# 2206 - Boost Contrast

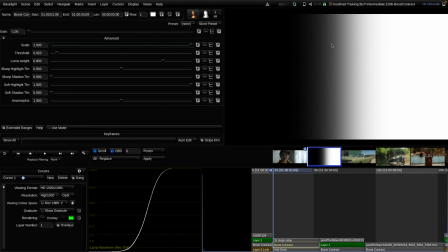We can see that if we go to the extremes, we just take out all of the steps here without really changing on this test image the distance of each step. So this is a very different behavior than a classical contrast tool.
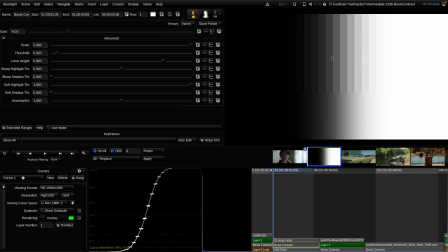So it adds shading here on contrast edges. So we can imagine the tool more like a sharpening tool with a very large radius.
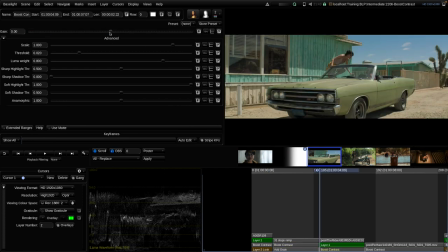Let's have a look at another image. So here I'm raising the gain in boost contrast. So that gives us a more contrasty look. I would say the image now has a bit more of a three-dimensional look with more depth in the image.
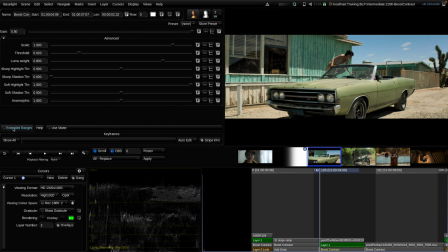And when I activate extended ranges and overdo the effect, we will gain a little bit better understanding of the advanced sliders. So one effect that you probably notice now is that when we add a lot of contrast with that tool, the image goes a little bit into a bleach bypass look.
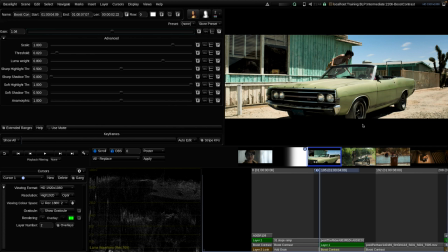So we have a lot of contrast, but the saturation seems a little bit lower than we might expect it on the image. And there's a luma weight slider to control exactly this kind of effect. When we move the luma weight slider all the way to the right to 1.0,
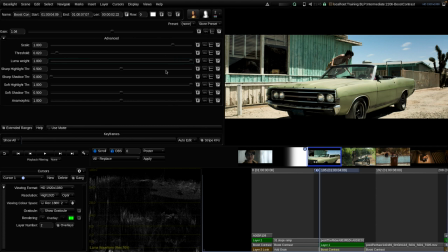then boost contrast is applied only on the achromatic component of the image. That means basically the black and white component of the image, and the colors are not processed by the tool.
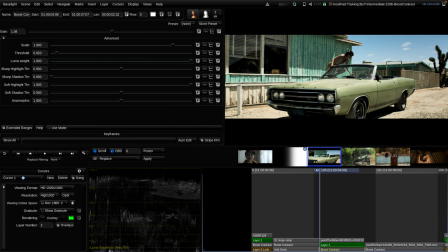And when we add a lot of contrast only to the black and white component, but the colors stay the same, then it has that effect of feeling desaturated for the amount of contrast in the image.
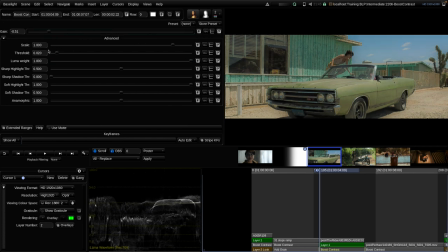If we go the opposite way into softening, we will also see that when we reduce the sharpness or the contrast a lot, then it feels a little bit overly saturated with the slider all the way to the right. So let's go back into this direction here.
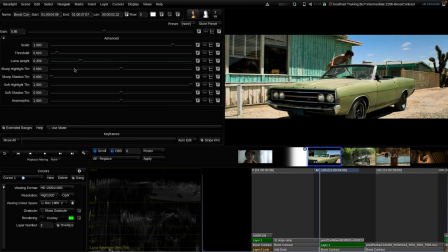And when we move that slider here, the luma weight, all the way to the left, then we're processing the tool in RGB. And that means then the ratios of RGB are also changing, and it has effect on color. And most prominently, it adds saturation when we add contrast,
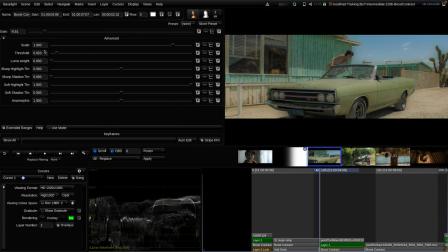and it reduces saturation when we go into the softening range. So it's very handy to have this effect on the slider.
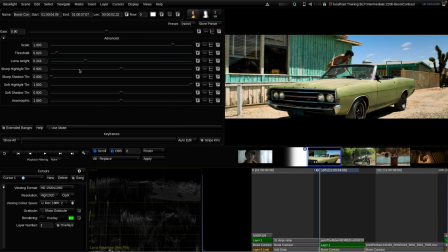I prefer to stay here more a little bit on the left side, maybe around 20-30% in general. And the default of the tool is the opposite position, to stay at 80%. That basically means mostly achromatic effect and a little bit of RGB mixed in.
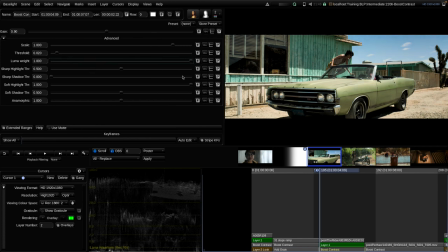But it's always good to know that you can control this on a shot-by-shot basis. The second thing is that we might like what the effect is doing on the midtones, maybe here on the front of the car or here on the wall, but it's too strong now for the highlights and for the deepest shadows.
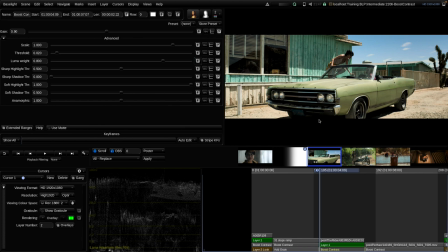So we want to focus the tool a little bit more on the midtones. And this is what we can do with these threshold sliders. There are four threshold sliders: sharpening highlights, sharpening shadows, and highlights and shadows for softening.
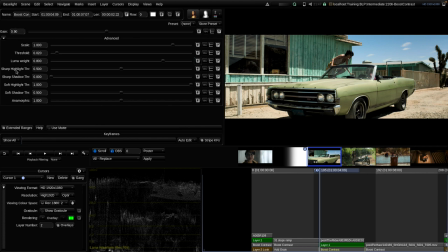That means when the gain parameter is positive, only the top two sharpening sliders have an effect. And when the gain value is negative, then only the bottom two sliders have an effect. So don't get confused by that.
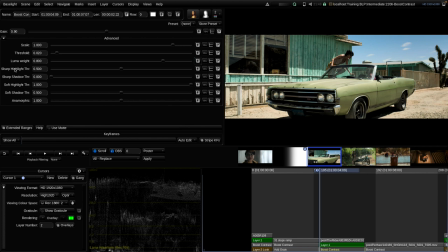And with highlights and shadows, we can limit the effect to basically the midtones on the image. So if I'm now lowering the highlights threshold slider for sharpening, we can see that it relaxes the effect here on the highlights, and it looks much more pleasant already.
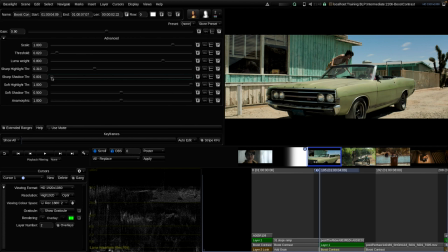And when I want to lower the effect a bit in the shadows, I can raise that shadow threshold for the sharpening here a bit.